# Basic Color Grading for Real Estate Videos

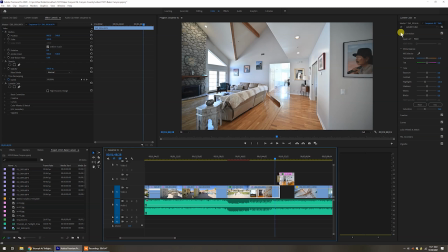But besides here, I really don't want a lot of saturation. I don't want a lot of color. So one of the tricks I do, you can see here's what it looked like before and here's what it looks like with it. I decrease the saturation just a tad down here. And yeah, normally it would be right about at 100, right about here.
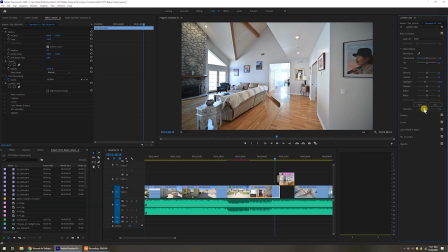But by decreasing it just a little bit, we take out a lot of the color cast. So I'm going to show you a better example of that in just a little bit. Sometimes things work really well, especially if you're shooting away from the windows.
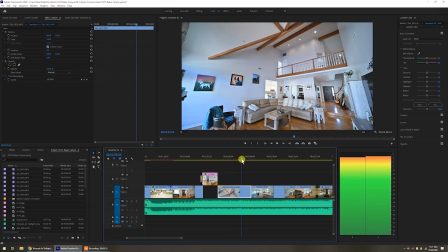Here's a segment where I just use the joystick on the gimbal to just do a pan down.
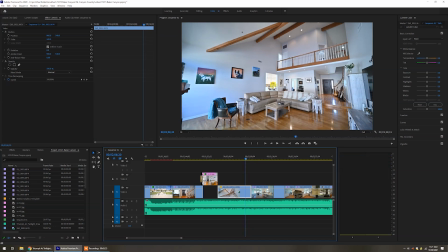And there's a little bit of red cast that's going on. I don't care about the highlights being blown out that far away.
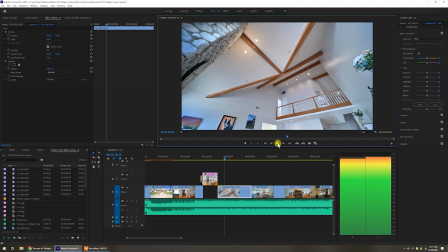Plus what I was really concentrating on here was the selling feature of look at this beam's feeling, look where it is, you know, from the top.
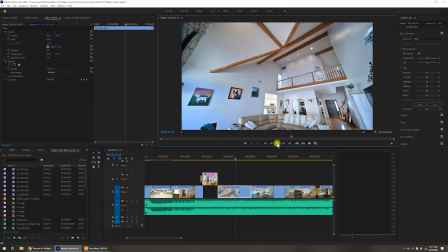So here, I didn't really feel that it needed any, so there was no color grading on this segment at all.
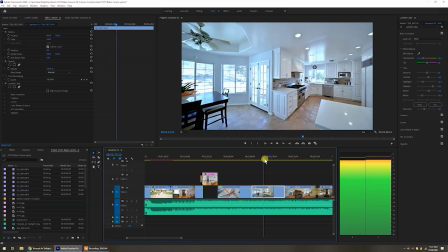That changes though when we get into this one. In this segment here, this is just really tough.
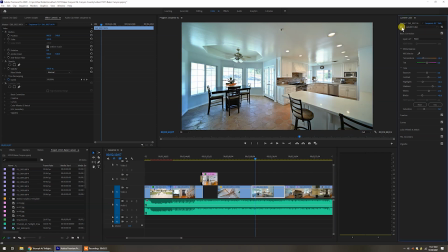Let's take a look at the before on this, and this is what I was up against. And you can see there's a lot of green cast that's coming in off the ceiling on this.
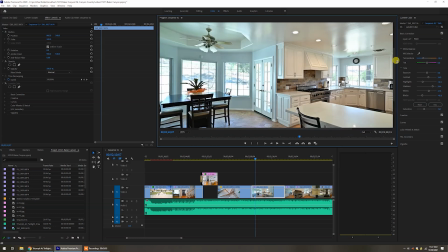And if I zoom in on here to 100%, so you can see on that, you can see, yeah, there's a lot of green cast on the ceiling.
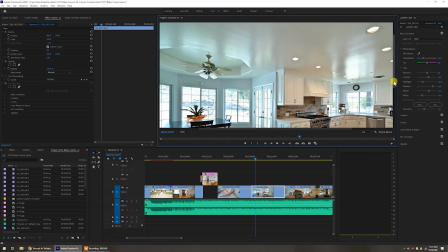There's orange cast on the ceiling over here. So what do you do with it?
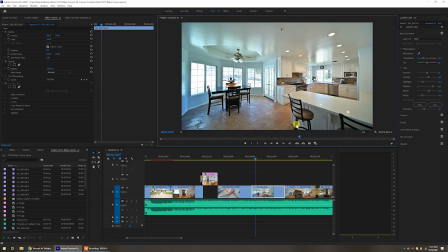This is most of the times one of the hardest and most difficult areas of color grading videos. So what I did to fix it up like this, you can see I did, once again, I'm recording with the active D lighting at high. So my lighting optimizer is really reducing the highlights and upping shadows.
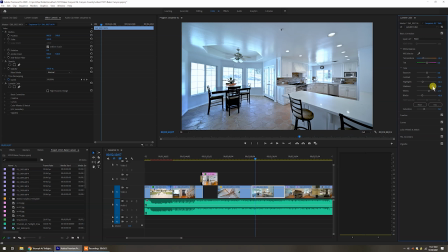And here I reduce the highlights even more. I increased the shadows quite a bit, increased the whites, and decreased the blacks. The blacks help me richen it. The whites help me to brighten it a little bit, but by moving the white point on that. Another thing I did too is I changed the color temperature.
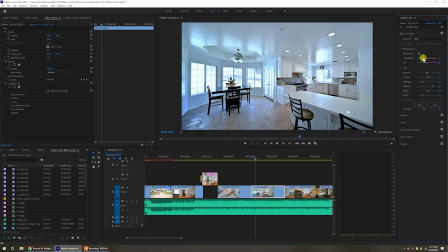So even though I was setting white balance as I went along and doing it all manual, where it was before, I still had it too warm. I just could not find a good white balance while I was working with it. So I went ahead and cooled it down a little bit. It was right about there. And then once again, just like I showed in the last clip, 2 clips ago,
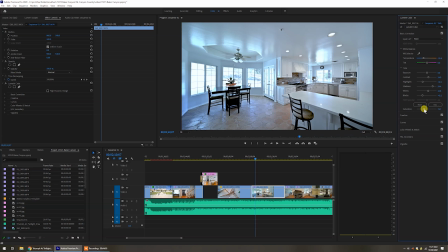where I'm getting color cast, well, I just add some desaturation to that. So if I had it all the way saturated, I got a lot of color casts all over. So a lot of times by just reducing the saturation a bit, you can get that out of there.
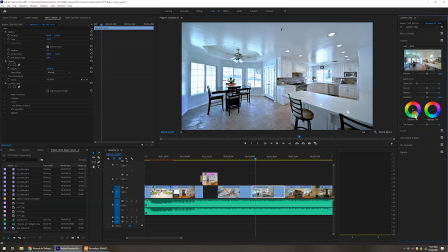Here, there was nothing that needed to be done on creative because I don't want to richen up the colors, and I really only use creative for some of these things. Now, you can think that, well, now we can use our color wheels on some of this. Take the highlights, get the green out of the highlights, and you might be able to do that by dragging some of this.
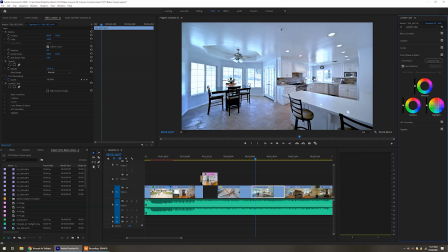But what will happen is all the highlights are going to start turning toward that color. So you can see I'm getting too much of a shift in that. No matter what I do, I really can't seem to be getting rid of green without throwing that off too much. And one of the other problems too that you're up against is anytime you start doing color grading,
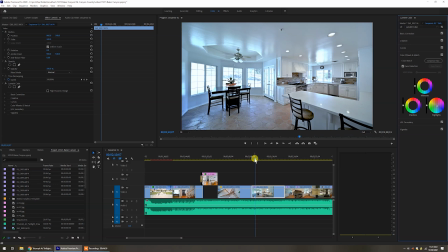we'll try to move this back into the center, is that you're changing everything globally. Yes, there are masks, but don't forget we're moving.
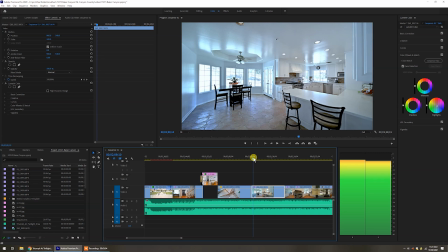So let's take a quick look at before and after on this particular video segment.
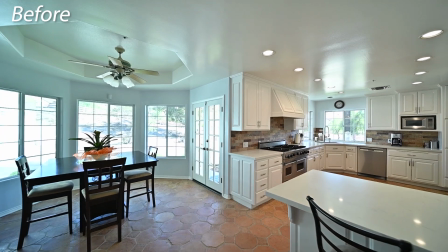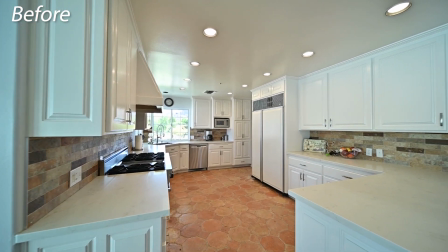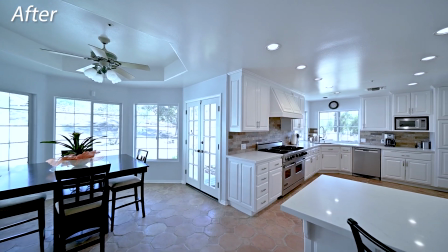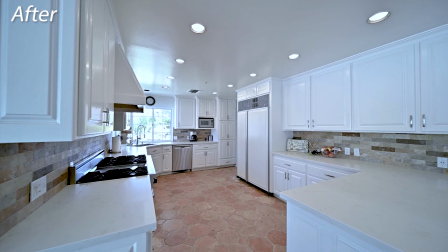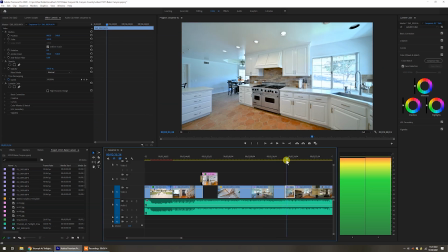Okay, so that's just about it. There's a couple other things though, just to cover real quick. Here's another example.
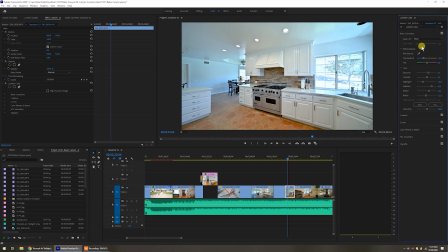Now I'm shooting not necessarily toward the windows as much, but still here I needed to change the highlights.
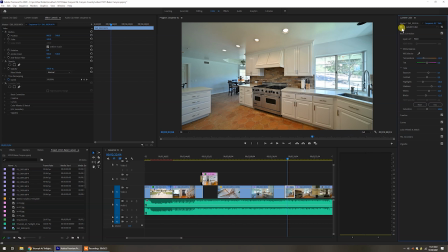So this is what it looked like before. Now, one of the things I did with this having the active D-lighting at high, the lighting optimizer at high, I'm getting some view to the outside.
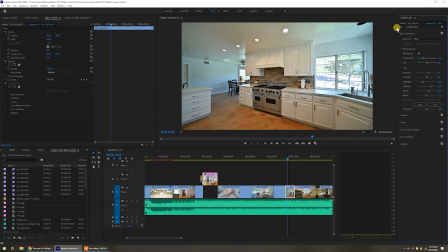I know that while I'm exposing, so I know that when I'm in post-processing,
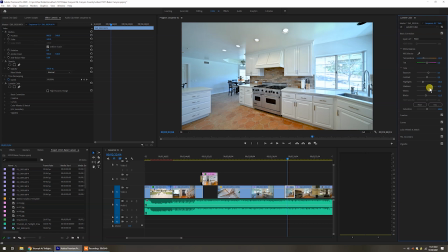once I do some of these changes by lowering the highlights, increasing the shadows, that's going to look pretty good. Once you do that, by the way, you have to bring back detail, and that's almost always why blacks are brought down, and sometimes you have to add contrast to it.
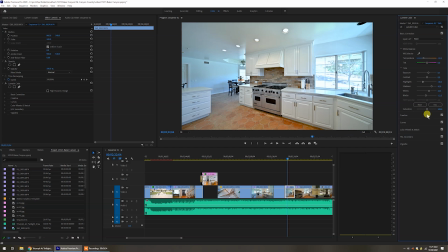So it's a balancing act trying to get rid of that. Here, I didn't really have as much color cast, so I didn't worry about the saturation as much. Here, I could have probably lowered the saturation a tad and got rid of a little bit of color cast,
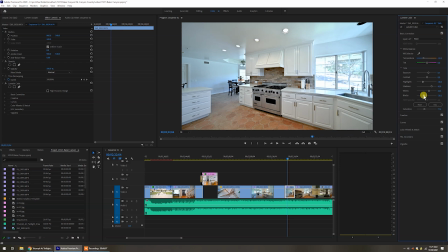but then I would have really wanted to richen the colors up by using some of the black. So I didn't really need to do that as much for this particular one.
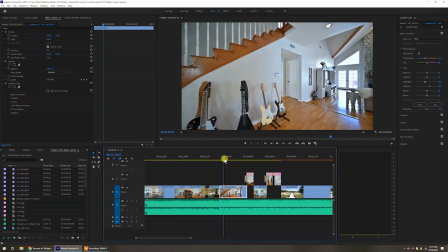So that went through the rest of the video. There was other segments here that required similar adjustments. This didn't have as much glary stuff, so lowering the highlights a little bit and upping the shadows, changing some of the white balance helped a little bit on that.
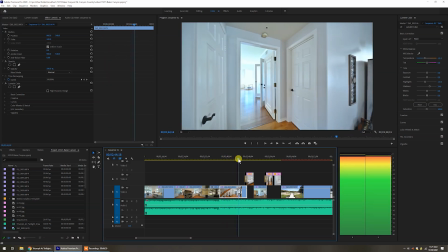But of course then, the tough part with this segment is here I start going in, here's my shadow.
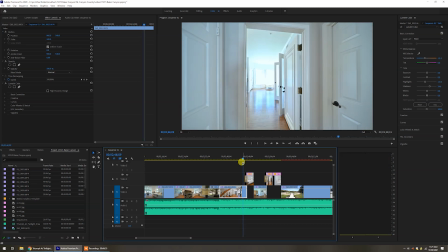I don't really care about that stuff. You can see that if I go into this bedroom, I'm going to have to do some type of exposure transition like I show in the book. But it's just going to be too difficult. And since this is really just a small trailer for everything inside, not trailer as a house, but trailer as a teaser type of video,
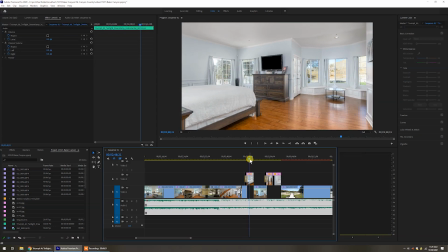I did a transition to one of the stills that I had taken earlier when I did the photos.
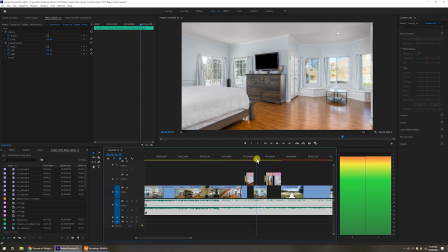Now, I'm not doing this for every single shot, but for instance, when I start working toward the bathroom,
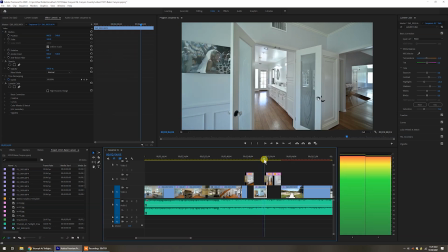so I go over here for this video segment, I could go into the bathroom, but I don't.
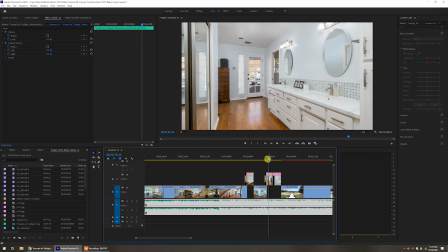I just go ahead and transition into one of the stills that I took. And I think about not just the stills, but the video segments.
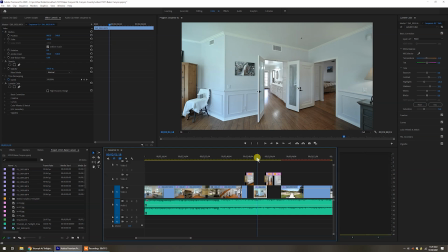As I'm setting up the shot, I know that I can transition to a photo that I took previously. Typically, I like to shoot the photos first and then do the videos second.
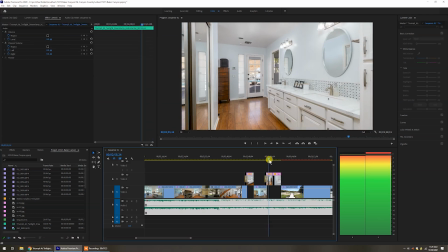So as I know, it's like, well, okay, I can grab that one shot that I just took and I'll just transition into that.
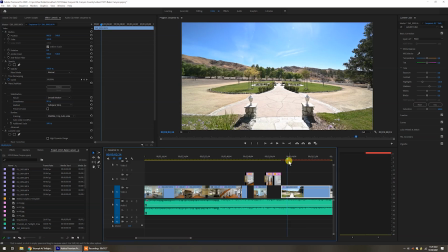Then the rest of this did just a lot of exterior color grading. That's how we ended out the video, to once again show this was a 5-acre property and had a lot to show more outside than inside. So once again, you can see here I'm lowering the highlights, I'm upping the shadows.
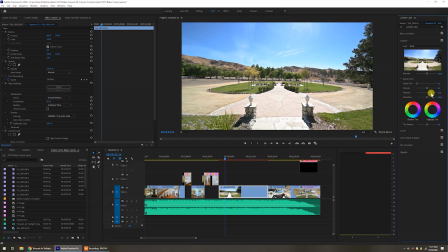When I get to the creative module, then there's more vibrance that has been added. So before and after on this glary flat, fixed, not as glary on that.
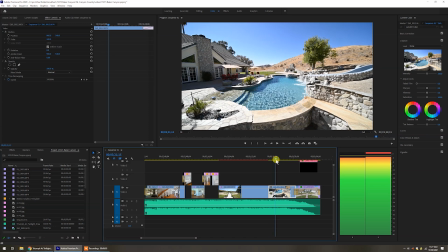Okay, and then finishing up the video, that's when getting to things like the pool, really want to have some good colors out of that.
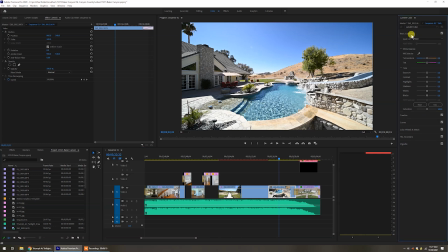So typically I would add a lot more saturation, but in this case, it just turned out really good straight out of camera. And the point being is that you don't always have to be pushing your editing.
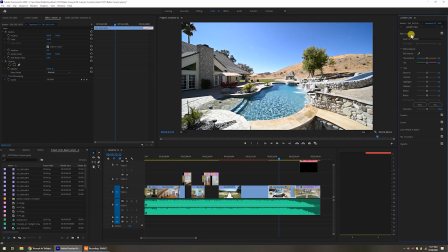When you're outside and you're using a good camera profile in your camera and your lighting optimizer is set very well, a lot of times you don't need to. With this being so glary, this used the active D-lighting at low. So where some of the other shots, especially inside, were at high, this was kept at low,
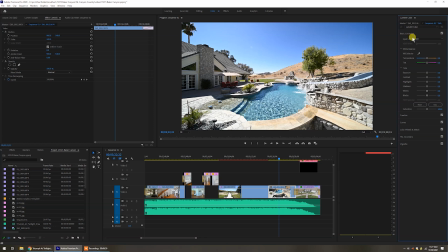and I'm not really worried about shadows in the distance at the house because the highlight here is the pool and also getting a sun flare near the end,
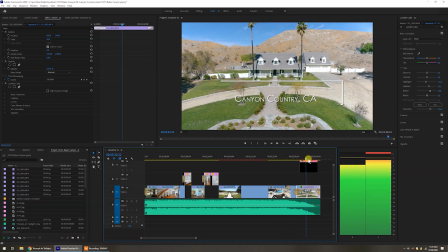so that was kind of impactful. And then of course we just ended out the video here.
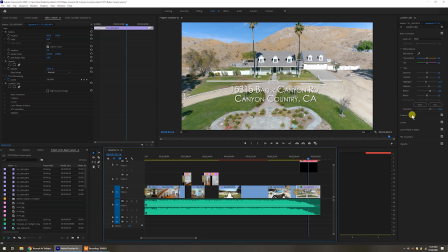Another piece of drone footage, and you can see here upping the shadows, upping the whites in the basic correction, and also upping the saturation a little bit. And in the creative module, nothing really was needed because that saturation took care of enough of it with this particular segment as we started going out.
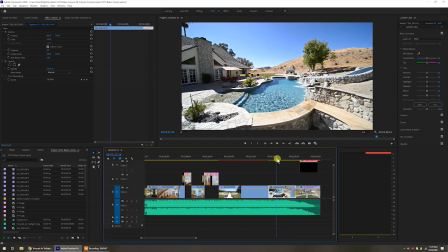So let's take a look at the whole thing from start to finish. Here we go.